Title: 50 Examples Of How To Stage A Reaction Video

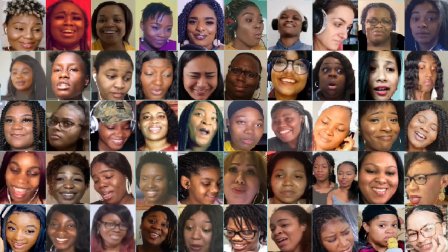Here is the thumbnail for our previous video, which is a compilation of 51 ladies reacting to the same 20-second song clip.
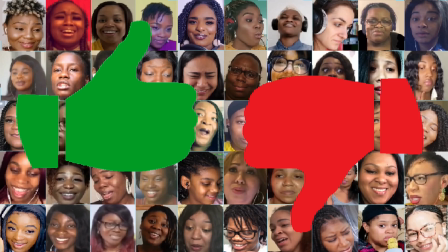In this video, using still shots only, we'll describe the production design choices the ladies made, so you can decide which features to include or avoid when making your own videos.
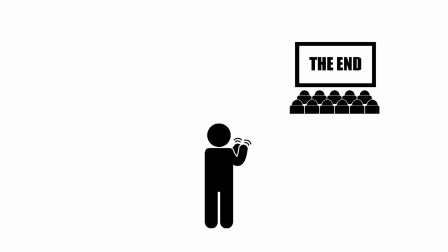There was once a movie producer who applauded at the end of every movie premiere he attended, regardless of how good or bad the movie was because he recognized how much time and money and labor it took to produce any film.
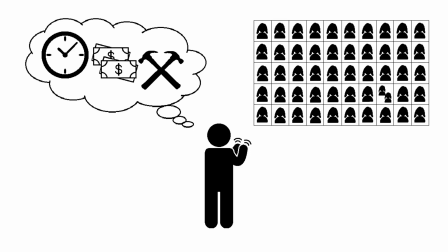Likewise, all 51 ladies we're about to discuss deserve credit for producing their own reaction videos.
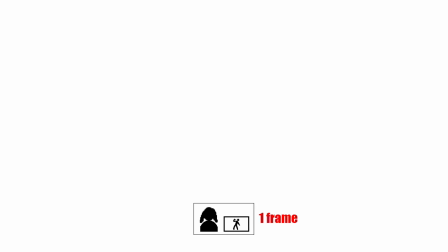Keep in mind we'll be showing usually only a frame or two taken from a 20-second clip itself
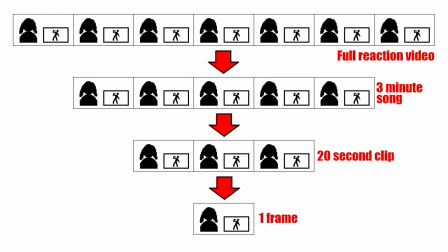extracted from a three-minute performance which was embedded in a longer and closing reaction video.
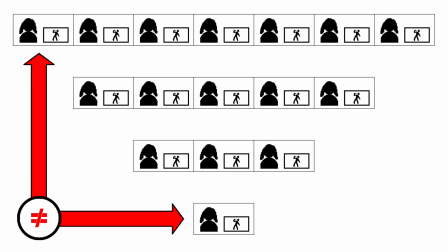Anything we point out about a given frame might not apply to the original entire reaction video.
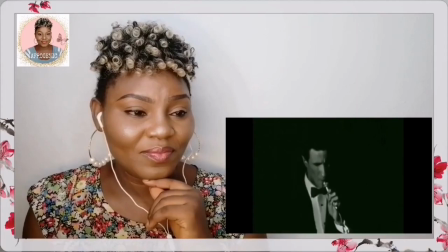Let's begin. Lady number one is unique in framing her video and displaying her channel name, although it's difficult to read. The background is blank and featureless, which only four other ladies also choose to do. Her line of sight is directly at the performer, then turns to you for reactions.
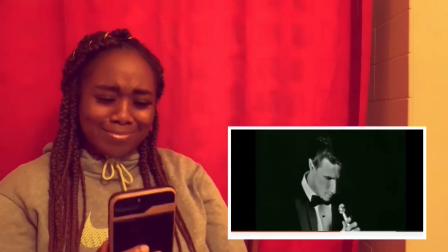Lady number two's line of sight is at her phone. She not only uses a red background, the entire shot has a red tint,
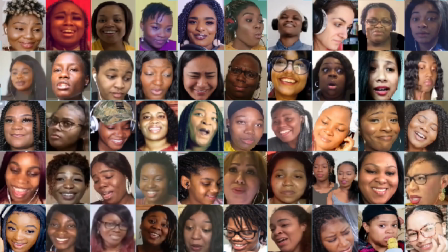so much so that she's easy to pick out as the most red-faced person in the thumbnail.
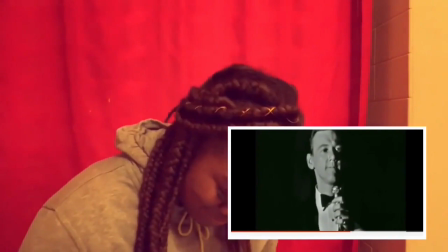Her head moves enough to hide her behind the performance clip. Lady number three is centered horizontally, but not vertically.
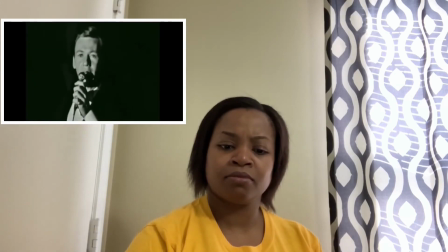Her line of sight is down center while viewing, the performance clip is upper left, and her reaction is directed center left.
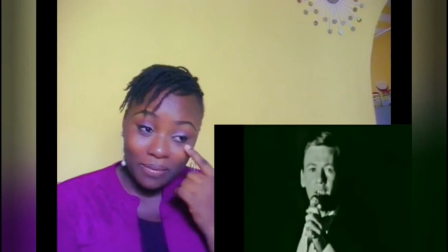Lady number four is unique for her translucent sidebars. Lady number five is unique for her three pop-ups.
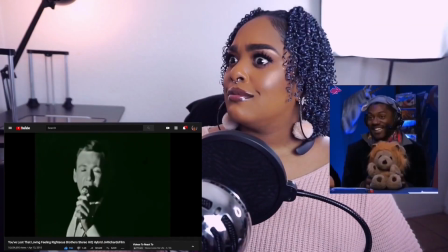She uses many more in her complete reaction video. Our compilation video has a disjointed cut in the middle of her reaction because she inserted one and a half minutes of commentary.
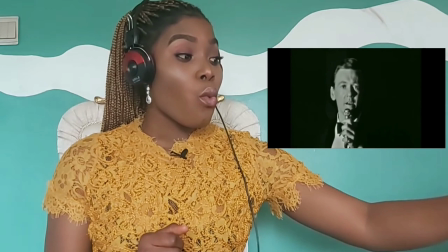Lady number six demonstrates pausing and hiding the video before she makes a comment.
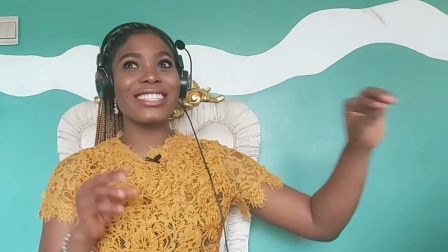A temporarily hidden clip makes it hard to discuss anything visual in the performance clip itself, such as costumes or dance moves. She repeats herself during her verbal reaction, making it longer than necessary. Lady number seven is the second to use a featureless background.
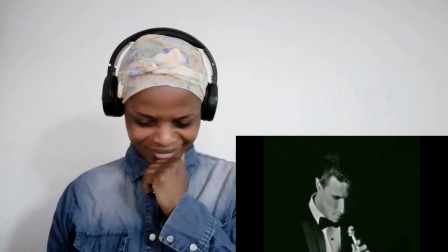Her line of sight is to her lap, so her facial reaction appears somewhat compressed.
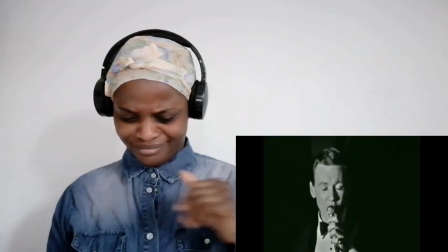Her hand-waving body language gets hidden behind the performance clip.
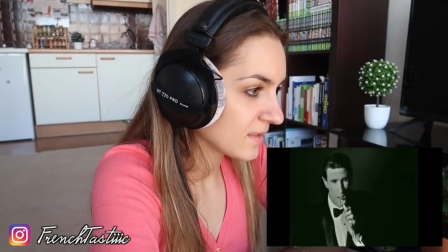Lady number eight is almost in complete profile, which makes her facial reactions half-hidden. Her headphones are so huge you can read the model number. She's unique by including her kitchen and bookcase.
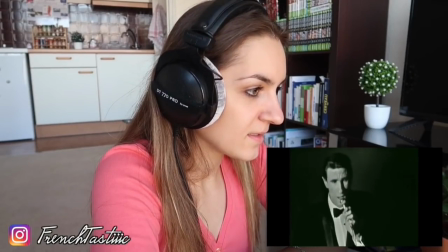Like eight ladies to follow, the top of her head is just out of frame. She's the first of five ladies to include their Instagram handle.
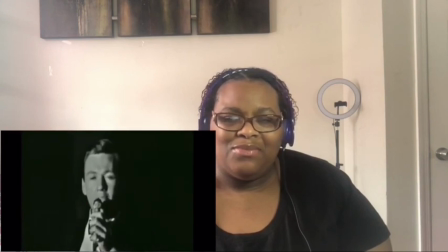Lady number nine is partially hidden behind the performance clip, and the first of two ladies to show idle lighting equipment in the background. Note how many of the ladies center themselves in the frame without planning for the size and position of the performance clip, then add the clip in post-production, resulting in a crammed or overlapped composition.
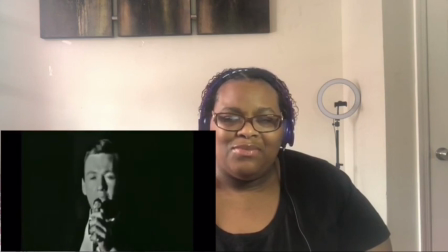Putting the clip in one half of the screen and reacting from the other half will generally make it easier to avoid collisions. The centering issue happens so much, we'll just refer to it as a centering collision from now on.
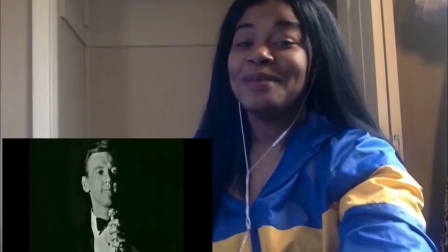Lady number 10's head is cropped. Like Lady 6, she hides the performance clip during her comments.
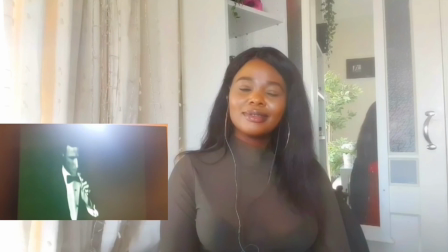Lady number 11 is unique with a diffuse lighting or soft focus effect and the first of two ladies to include a mirror in the shot. The performance clip is not directly embedded. Instead, it's a camera shot of a display screen, which results in an unfortunate reflection.
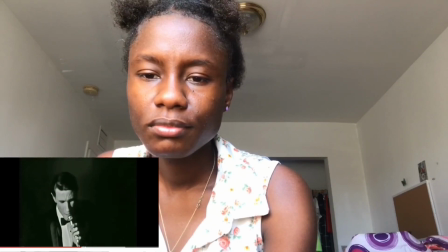Lady number 12 uses an extreme camera angle that shows the ceiling, even the smoke detector. The top of her head is cropped. everything forefront and frame is pushed a bit to the left.
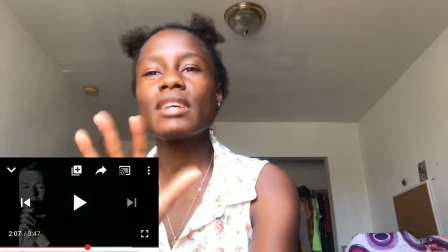When she pauses the clip, the performance remains on screen, although it fills with icons and hides her hand movements.
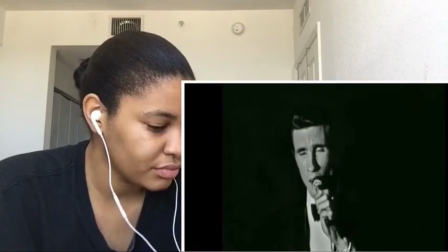Lady number 13's line of sight is to the base of the performance clip, which uses the largest knockout frame for any reaction video by far, so her head is blocked by the clip.
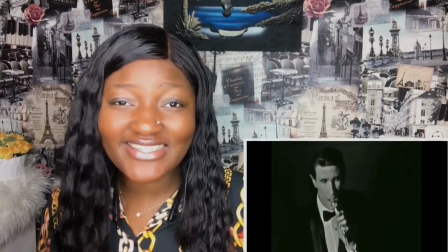Lady number 14 apparently likes graphics, so her blouse and background are among the busiest.
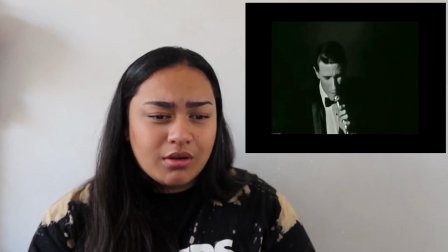Lady number 15 is another featureless background user, and the performance clip is positioned above her line of sight.
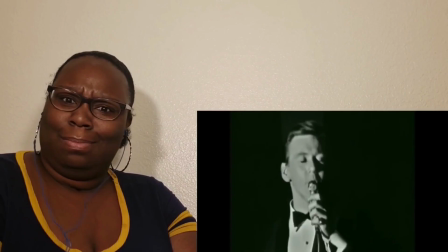Lady number 16 is another featureless background user. She generally always looks at the camera, which gives the impression she's reacting only to the audio and not the video.
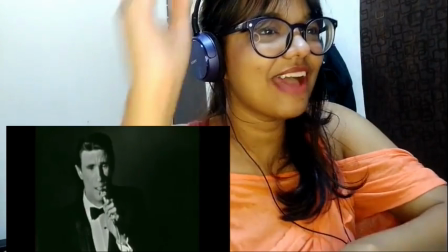Lady number 17 has some of the best facial expressions and body language, but she's so cropped at the top and sides that much of her is hidden.
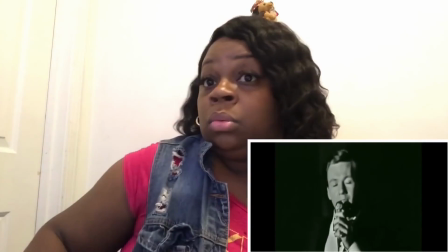Lady number 18 is also very demonstrative but has a centering collision.
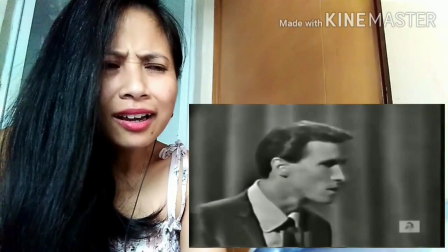Lady number 19 is the only one to use a different black and white version of the performance with a slower beat and lower resolution. Her body language and facial expressions give the impression she's trying to make out the words being sung. She's the first of three to include the video editor brand.
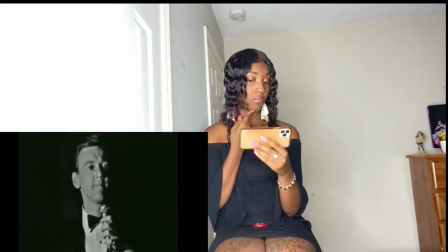Lady number 20 has a unique pose, and her verbal reactions and body language are also unusual, but has a centering collision.
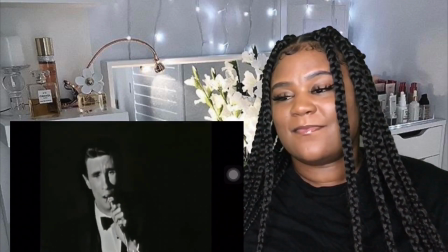Lady number 21 has quite a few objects in the background, almost like a retail store. She's the second and last lady to include a mirror, possibly just for lighting since no movement is reflected.
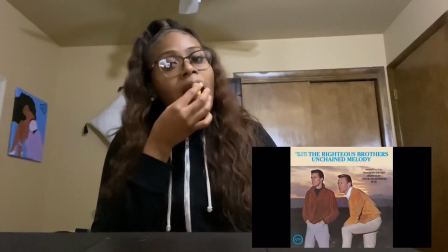Lady number 22 is unique in that she's the only one eating during her video, and she only includes an album cover, not a video clip, implying that she's only reacting to the audio, not the visual performance. The large song title is not the song being played. This is the second lady to prominently include her ceiling.
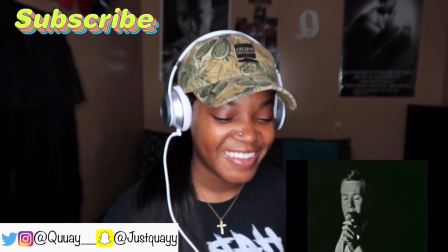Lady number 23 uses a darker than typical room and is the only lady to display a subscribe plea, which is animated. She also includes her Twitter, Instagram, and Snapchat handles. Although she's centered in the frame, the performance clip is small enough not to substantially collide.
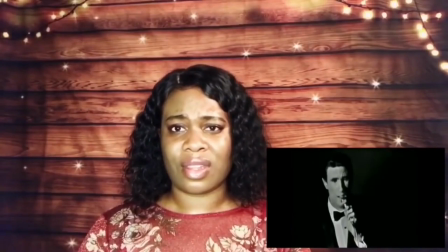Lady number 24 is always looking directly at the camera, so this might be an audio-only reaction. Again, a small performance clip avoids a noticeable collusion.
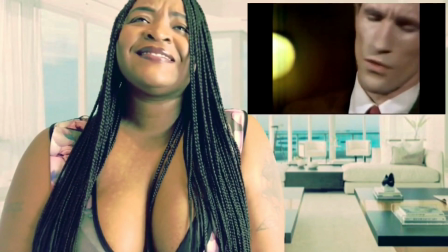Lady number 25 is the only one to display substantial cleavage and uniquely uses a color version of the performance, plus an ocean view. Her head is slightly cropped.
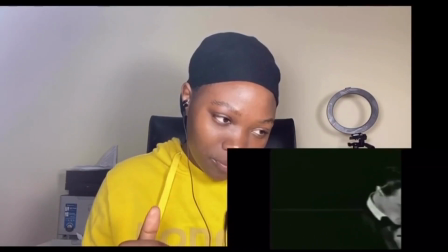Lady number 26 has a significant centering collision and is the second of the two ladies showing idle lighting equipment in the background.
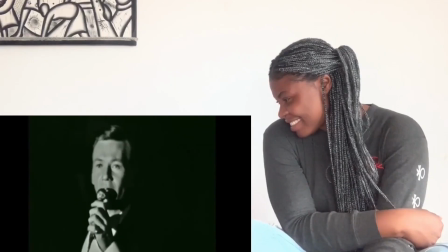Lady number 27 perfectly aligns her line of sight with the corner of the performance clip.
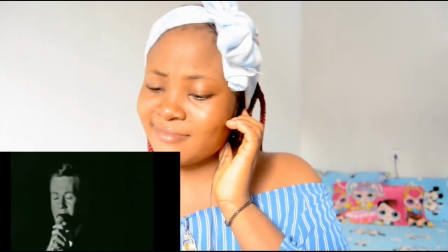Lady number 28 has a centering collision. Holding the earphone restricts her body language.
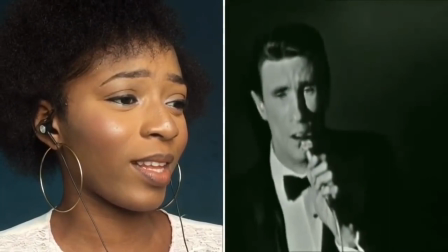Lady number 29 is the only one to use a split screen, which actually hides momentarily while she reacts to the camera.
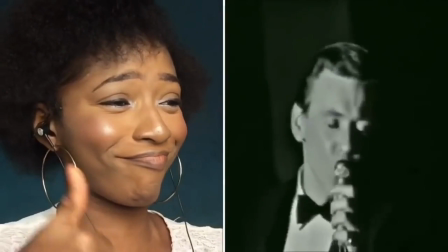She gives an enthusiastic thumbs up, but much of it is hidden because of the extreme close-up.
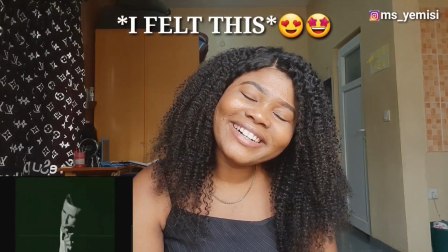Lady No. 30's performance clip volume is so low as to be hard to hear. She's the only one to include a text and emoticon reaction pop-up.
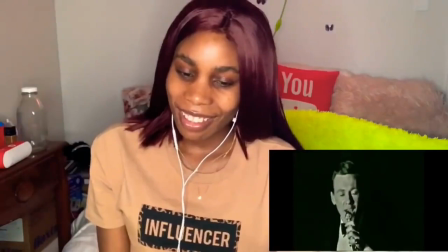Her Instagram handle is included. Lady No. 31's line of sight is down and center, parallel to the performance clip. The background seems somewhat cluttered and random. Lady No.
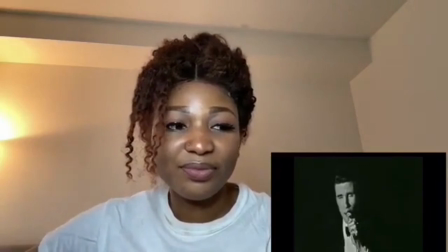32's performance clip volume was so loud and distorted, it was the only one that had to be filtered down a few decibels for inclusion in the original compilation video.
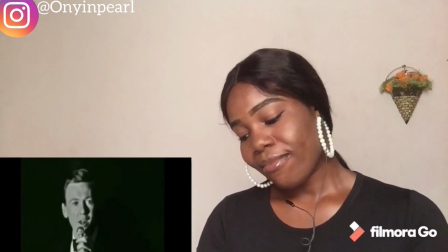This is another ceiling shot example. Lady number 33 includes her Instagram handle and video editor brand. The performance clip seems to be placed low with a lot of blank space above.
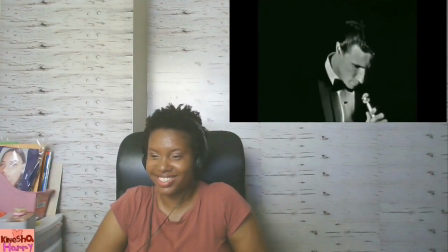Lady number 34 is backed up close to a wall so the high picture-in-picture gives the effect of a wall-mounted TV.